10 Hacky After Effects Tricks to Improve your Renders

It's kind of pulling the edges of the frame towards me and leaving the center where it is.
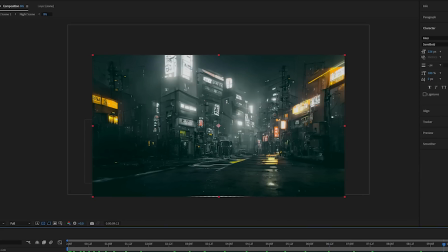(16:33)
And so what's gonna happen now as I kind of scrub through this is a subtle effect where as the image scales up, the edges of it are gonna move faster than the center, which will kind of sort of give it some fake perspective.
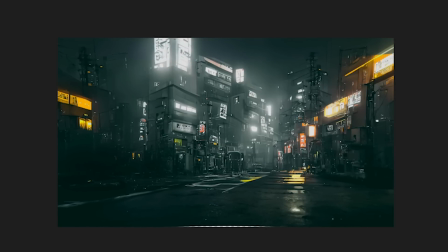(16:48)
It's pretty subtle, but if you stare at the center of that image, you'll notice that the edges are actually moving a little bit faster.
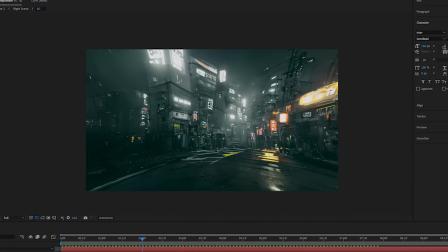(16:54)
And just to drive it home, I can ramp up the field of view just for a minute so you can see what it really looks like.
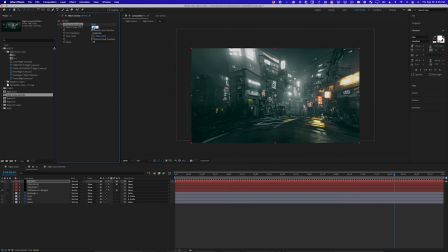(16:59)
It's a pretty cool effect, very useful. But that's too much. Let's set that back. I don't know, maybe we'll split the difference. Set it to 75. We'll go back to the night scene. And let's RAM preview. All right, and here is our finished comp.
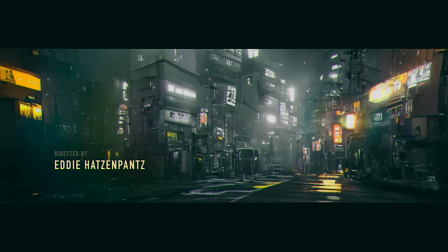(17:10)
It's nothing that crazy, but if you think about where we started and where we ended up, we really didn't do a whole lot. We just added some effects, did some little tricks, and in the end, it makes the whole thing a lot more cinematic, more interesting, without having to think too hard and actually design something or animate something complicated.
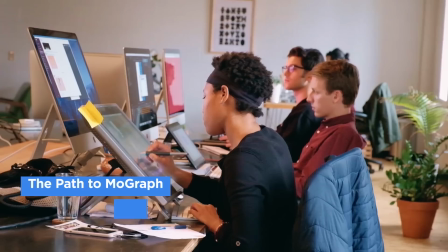(17:27)
Now let's move on to another example, and I'm gonna show you 5 more hacks. But before I do that, I wanna tell you about our free 10-day class, The Path to MoGraph.
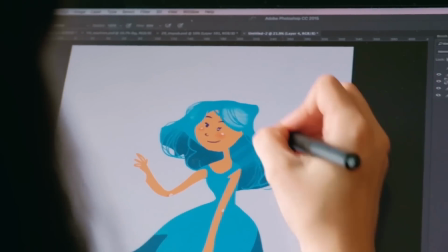(17:34)
This class is a really awesome way to dip your toes into the world of motion design.
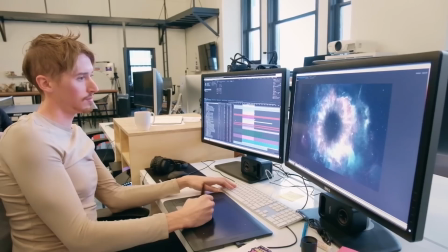(17:39)
If you've never been a professional motion designer, if you're really into this stuff and you want to know what it's like to make a living doing this,
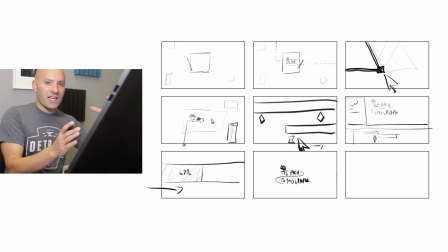(17:45)
to work in a studio, or to take a professional project from start to finish, this class will show you all of those things and more. So click the link in the description and enjoy our free 10-day class, The Path to MoGraph. All right. Back to the hacks.
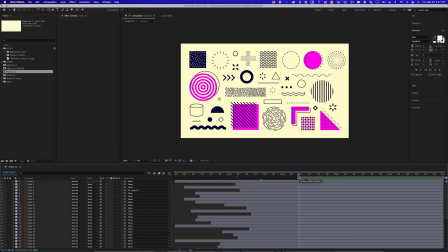(17:57)
I've got a different setup for these next examples because I think these hacks work a little bit better on things that have shapes and are a little bit more abstract looking.
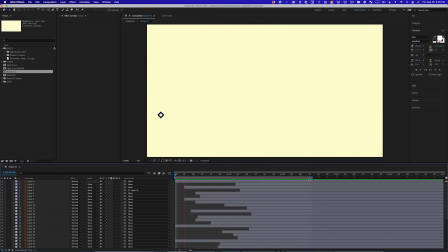(18:06)
So what I have here is a really simple scene with a bunch of shapes in it, and they're just kind of randomly entering the frame.
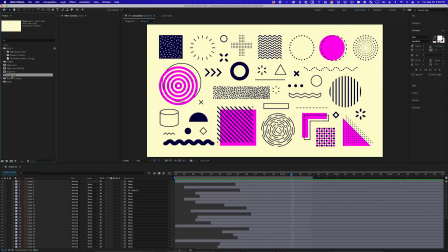(18:13)
And the goal is to get from this shot to this shot, which has our logo reveal.
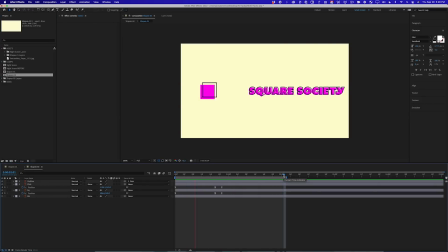(18:20)
This is a pretty standard MoGraph thing that we all have to do. So how can we use our bag of tricks to get there a little bit faster? So here are those 2 comps sequenced together with the rough timing of what we want here. And it's just kind of flat and boring. So let's fix that with what I think may be the best hack of all time, the vignette.
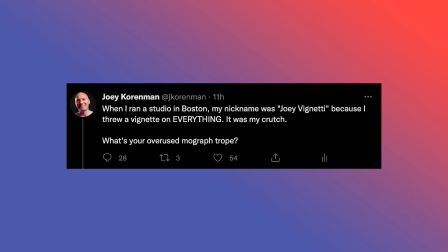(18:36)
You know, little known fact, my nickname at the studio I used to run in Boston was Joey Vignetti because I kind of look Italian even though I'm not, but also because I would use a vignette on literally everything. So what is a vignette? Well, it's probably easier if I show you. I am just gonna add a new solid layer called Viggy for vignette over the entire comp.
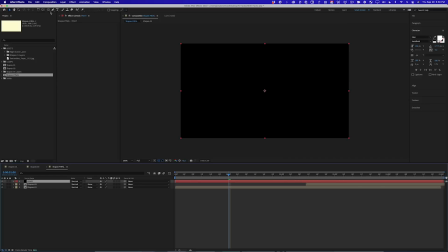(18:57)
And the easiest way to add a vignette is to just double click this ellipse tool,
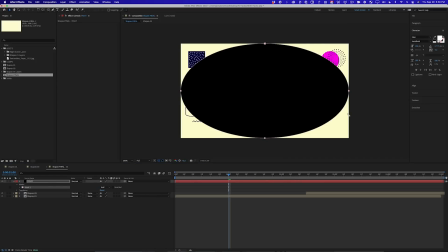(19:02)
which will add an elliptical mask that fits perfectly within the bounds of that solid. Then hit F, invert the mask, and feather it, and that's it.
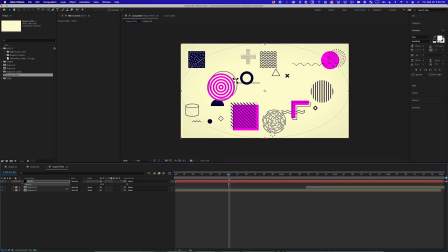(19:11)
And then you can dial in the opacity to taste. That is your basic vignette. So it's essentially a darkening of the edges of the frame. And what it's really doing is it's creating brighter values in the center of the frame,
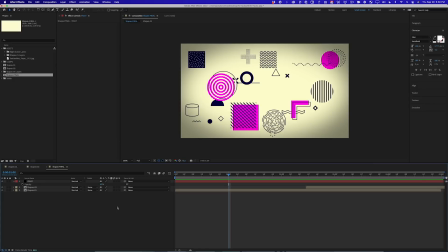(19:23)
darker values on the outside, which draws your eye naturally into the middle of the frame. And it feels kind of nice. It's kind of like a nice design trick to draw your eye right to the center. But doing a vignette this way is kind of boring. And I think you can get a better result if you do it a little differently. So we'll turn the opacity back up.
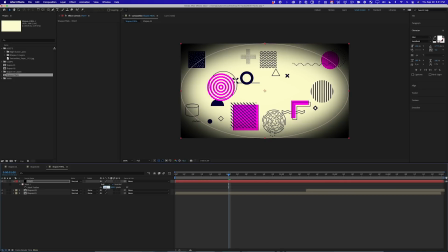(19:40)
It's heavily feathered, so we'll set that to 300 and leave it there. But what I want to do is just double click the shape, hold Command and Shift, and just bring it into the center just ever so slightly.
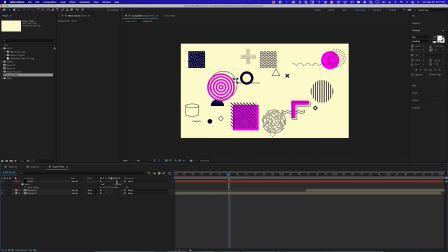(19:53)
And I actually want to use this as an adjustment layer. So what effect do I want on there? Well, I usually use the levels effect, because what the levels effect is going to do, it's going to take the colors that are already in the comp and darken those versus adding black to them,
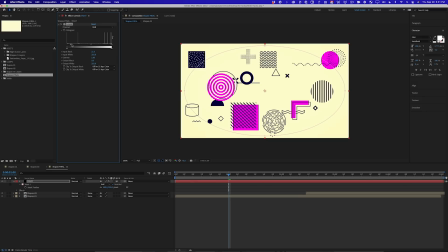(20:09)
because it's not the same thing. So if I grab the black level and I bring it down, you'll see that it almost feels like it's burning the edges of the frame.
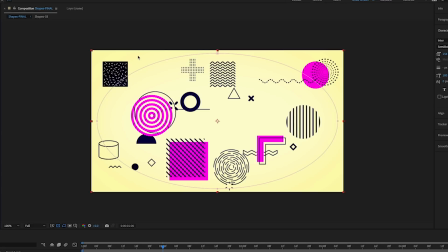(20:17)
It just looks a little neater to me, but it's not darkening it enough. So the other thing I'm going to do is grab this arrow.
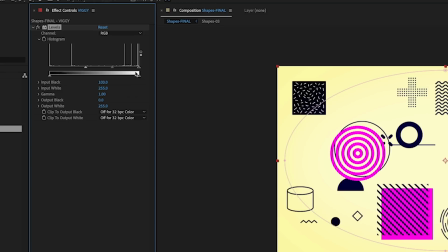(20:23)
So this black and white gradient bar on the levels effect, that's the output bar. It's basically saying what is the brightest pixel that you'll let me output and the darkest pixel.